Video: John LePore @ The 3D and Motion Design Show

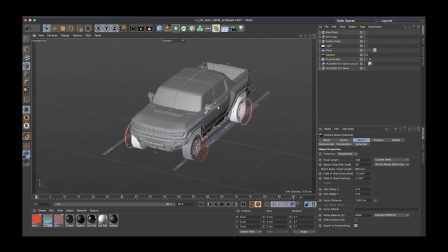1965s
But we'll do this sort of upper 3/4 view to almost like borderline isometric kind of view to take in the vehicle.
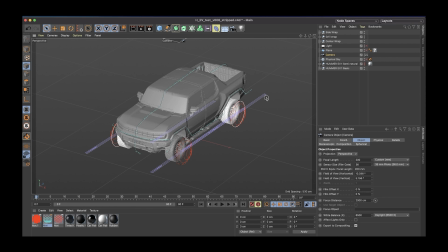1977s
So we'll cook that pass of our greebles illuminating the side of the vehicle, and I'm going to switch those off and start moving into some other passes that we can look at and explore.
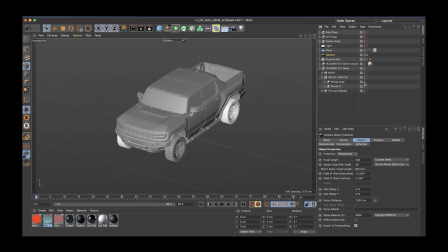1994s
So let me just, before we get too far into that, let me just deactivate that wheel wrap, and I'm going to duplicate the geometry. This would be the perfect time to leverage the take system.
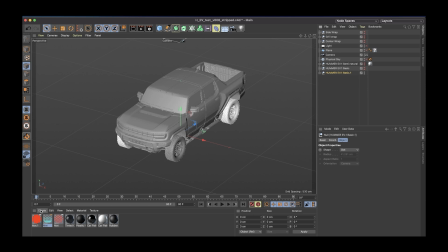2010s
My buddy Doug Appleton swears by the take system and suggests using it whenever possible in these scenarios, especially when you're intentionally making lots of different passes, which is a must do when you are doing FUI work.
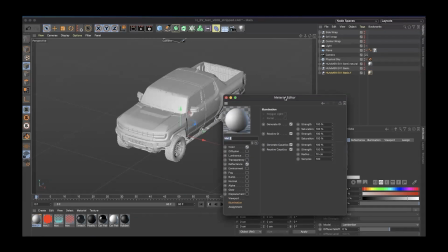2027s
So, all right, what kinds of passes can we make?
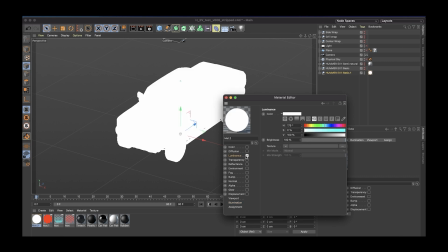2032s
I'm going to be doing a lot of stylized simple passes, and I tend to do them just in the luminance channel. I'm not really concerned with how the lighting or reflections would be affecting these elements. And I'm going to use this shader, the surface tiles shader.
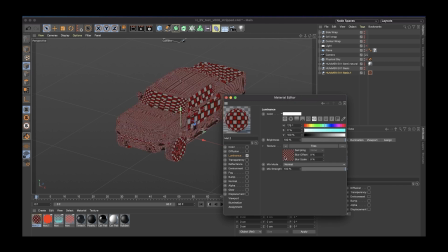2050s
This to me is like a hidden secret within Cinema 4D. Looks absolutely miserable right now, but we're going to go in, we're going to change the mapping to cubic, and it still kind of looks like a stupid picnic blanket or something, but we're going to go in and
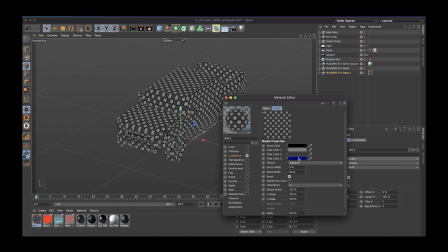2067s
make all the different colors that are in here different values of gray, and I think we'll get something that's, you know, it's looking just a little bit like checkerboardy, not that interesting.
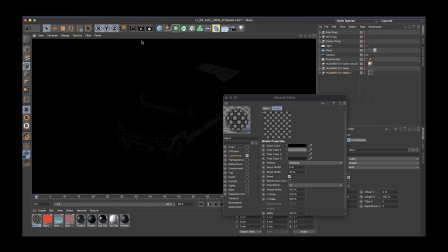2084s
However, oh, and we don't need that GI for this. Let's get that out of here. Get out of here, GI. All right. So not that interesting, but
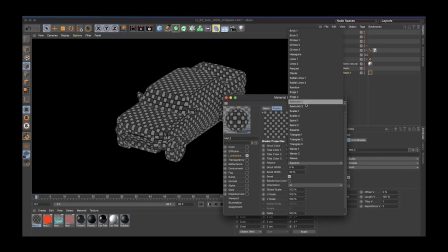2097s
we can switch to all these different patterns that you have to choose from.
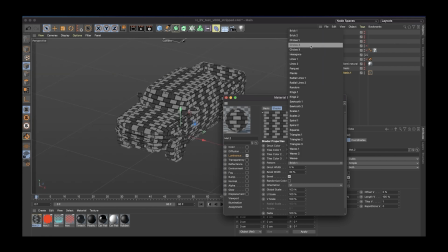2104s
We've got bricks, we've got different kinds of circles, we've got, you could do stripes, you can do all sorts of different things, but hexagons tend to be a traditional favorite of FUI artists, using
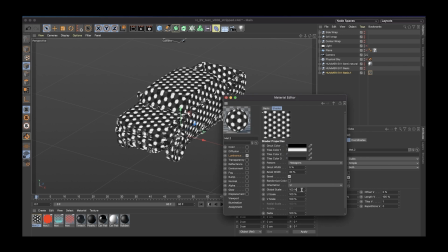2124s
hexagons throughout. Let's bring the scale down a good bit,
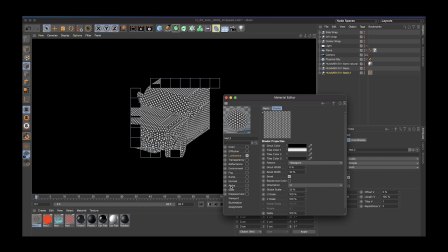2130s
and we start getting this nice fine pattern that's on the vehicle. I like patterns like this as opposed to just doing a wireframe. You could crack open the cell shader, or even do some cool sketch and tune stuff to get a wireframe view.
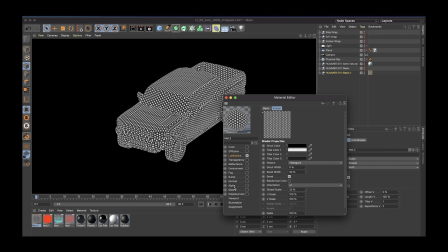2149s
But to me, I always want to try and avoid the wireframe. To me, it doesn't make sense that like aliens scanning, you know, an incoming ship would all of a sudden get access to like a perfect OBJ of that ship, right?
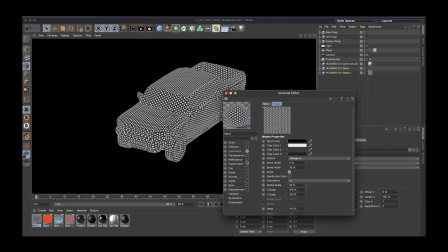2166s
It should feel like it's more based on LiDAR or something like that. So I think using patterns, we can get some interesting stuff going on. Now, this is feeling a little too regular, a little too boring. However, this is the button right here, randomize color.
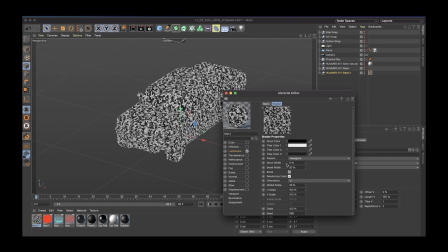2182s
You hit that. I love the way that looks.
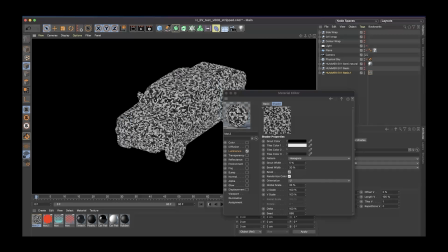2185s
Once you get randomized color in the mix, all of a sudden, everything has much more variation to it. I'm going to bring the brightness down a little bit, but like, look at that. That's really cool.
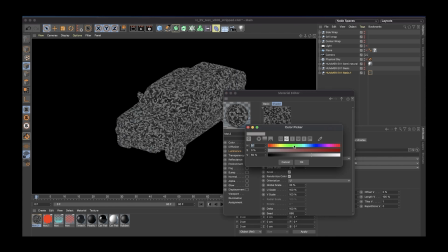2197s
We could play around with the kinds of colors that we're using in here.
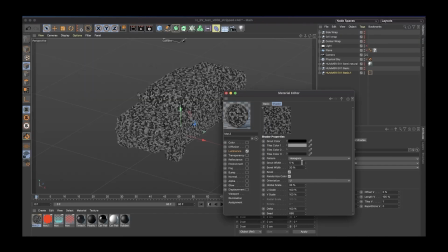2202s
Maybe we use some like steely blues in the mix to create something that's got a little more interest to it in here. Let's even get just a sprinkle.
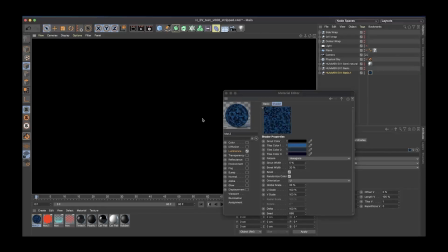2218s
Do you think anyone will notice any purple hiding in there? Just a little bit. They don't have to know. And we get that going on in there. I think there's some really fun stuff that can happen when we're playing with this hexagon shader.
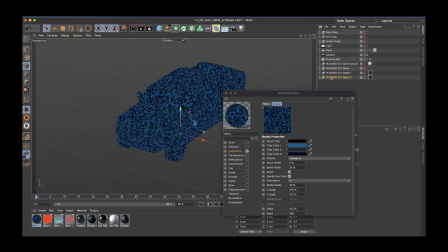2233s
So let's consider that a pass, and we'll render that out and get that cooking and bring that into our composite. Really, this thing is going to come together in composite. It's going to be all about us mixing all different kinds of passes and layers.
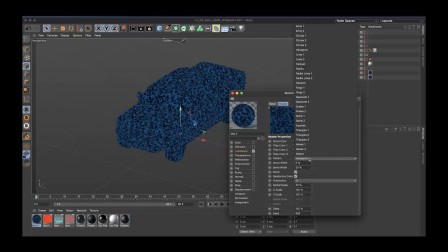2249s
So for me, sometimes hexagons even still are almost a little too conventional. So I'm actually going to go back to the squares, and I'm going to go in here and I'm going to crank up the size of the
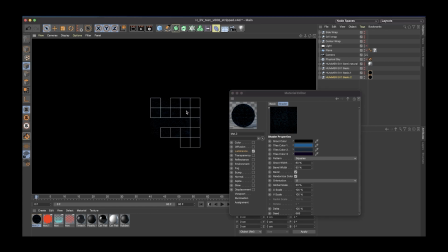2265s
grout and the bevel width, and I'm going to see what happens when we get, okay, that's getting maybe a little too dark. So we're going to bring back some of our brighter elements.
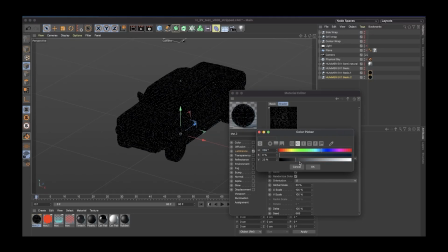2279s
We'll desaturate this stuff, and what I'm effectively doing is trying to get us just like a cool pixel grid,
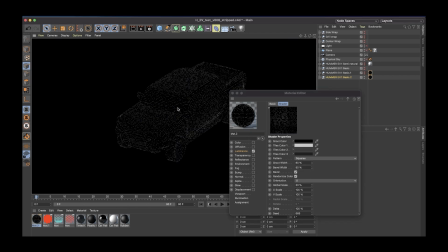2288s
but that has variation and noise to it that feels interesting. To take this a step further, I'm going to actually turn this into a layer shader,
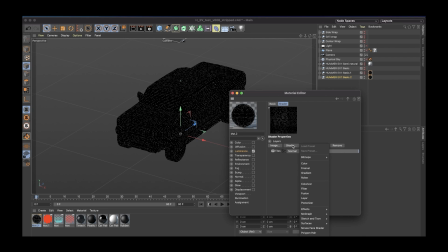2299s
which is going to let me stack another shader on top of this.
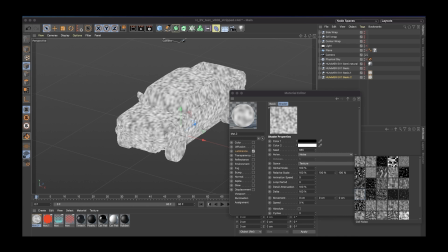2303s
I'm going to go into the noise, all the awesome noise options that we have, and I know there's this like very pixel mosaic looking one. Let's play with the scale of this. Let's try 250.
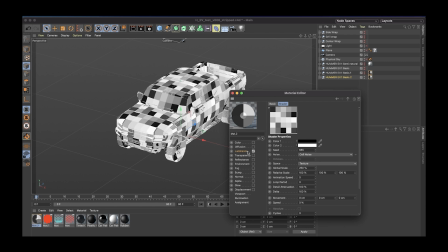2316s
That feels about right. And let me go back in here.
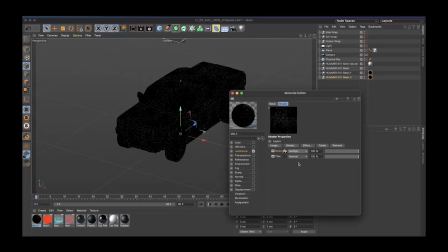2322s
We're going to just multiply this over.
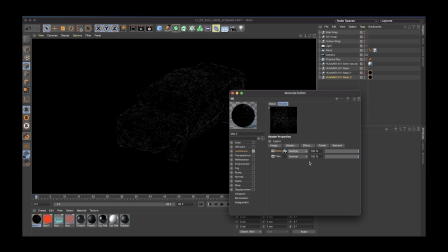2324s
And what that does is that almost takes that pixel texture and makes it look like it's like glitching out a little bit.
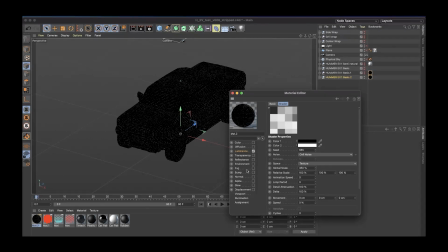2331s
We're going to crank up the size of this even more. Let's try 350 and see what that does. And maybe we bump the contrast on this noise a little bit more to kind of eat into this.
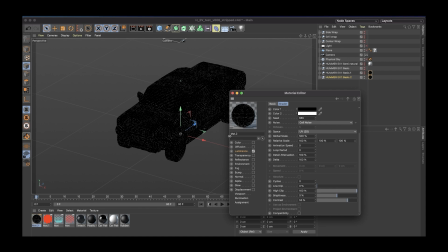2347s
And I'm going to say our scale needs to be even bigger. And let's see what that looks like.
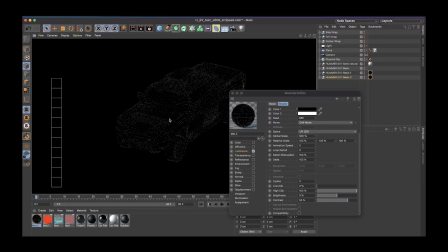2354s
Cool. I think that's rad.
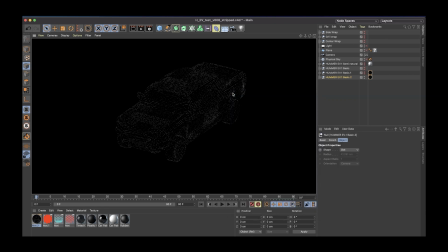2356s
Now it feels like we've got a pixel texture, but there's a little bit of glitch blended into it or mixed into it. I'm going to say this one is good to go to be rendered. Love it. Let's rock with that.
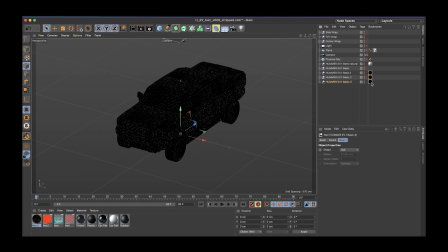2368s
All right. Next next pass that we can generate,
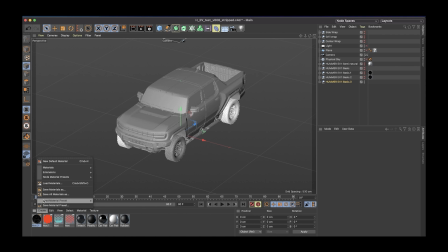2374s
almost always good to have a Fresnel pass. If you're not familiar with the Fresnel shader, it
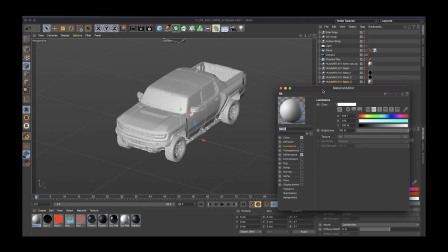2383s
varies its intensity based on the like angle to which the surface is facing the camera.
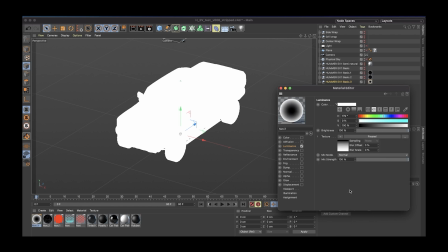2391s
Again, we're going to do this in the luminance channel,
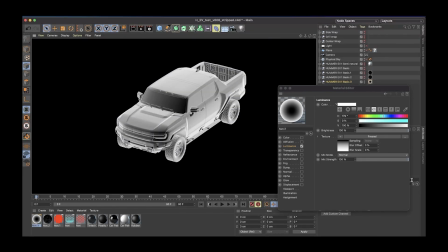2395s
and as dead simple as it may seem, this one is like almost perfect for me.
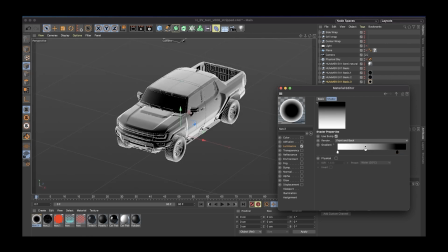2402s
I'm just going to kind of crank up the black knots. Let's bring that in just a little bit tighter into this and see if I can get something.
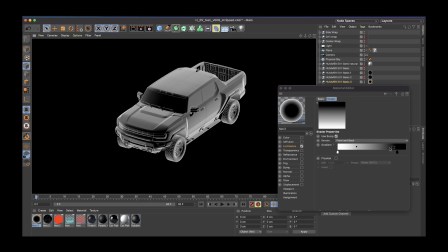2413s
Yeah, I think that's got the right amount of like contrast to it.
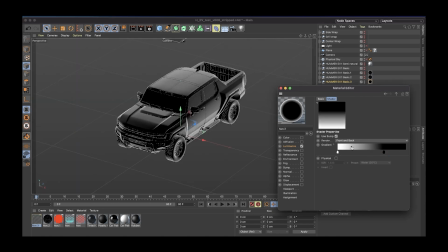2417s
Just a little bit tighter, a little bit more.
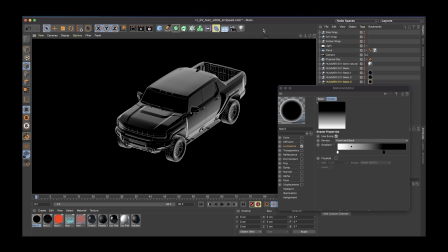2421s
And this pass alone will be useful for like mixing and matching with some of the other passes that we have.
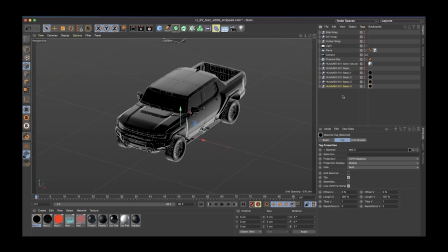2429s
So let's consider that one good to go. And then let's do this. Let's create another material.
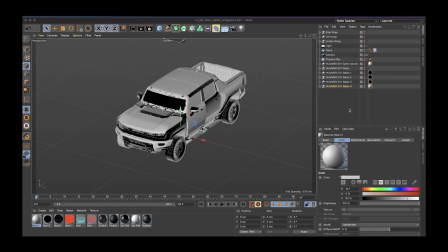2439s
This one, we're going to use the Fresnel, and let me make sure I turn off that previous pass.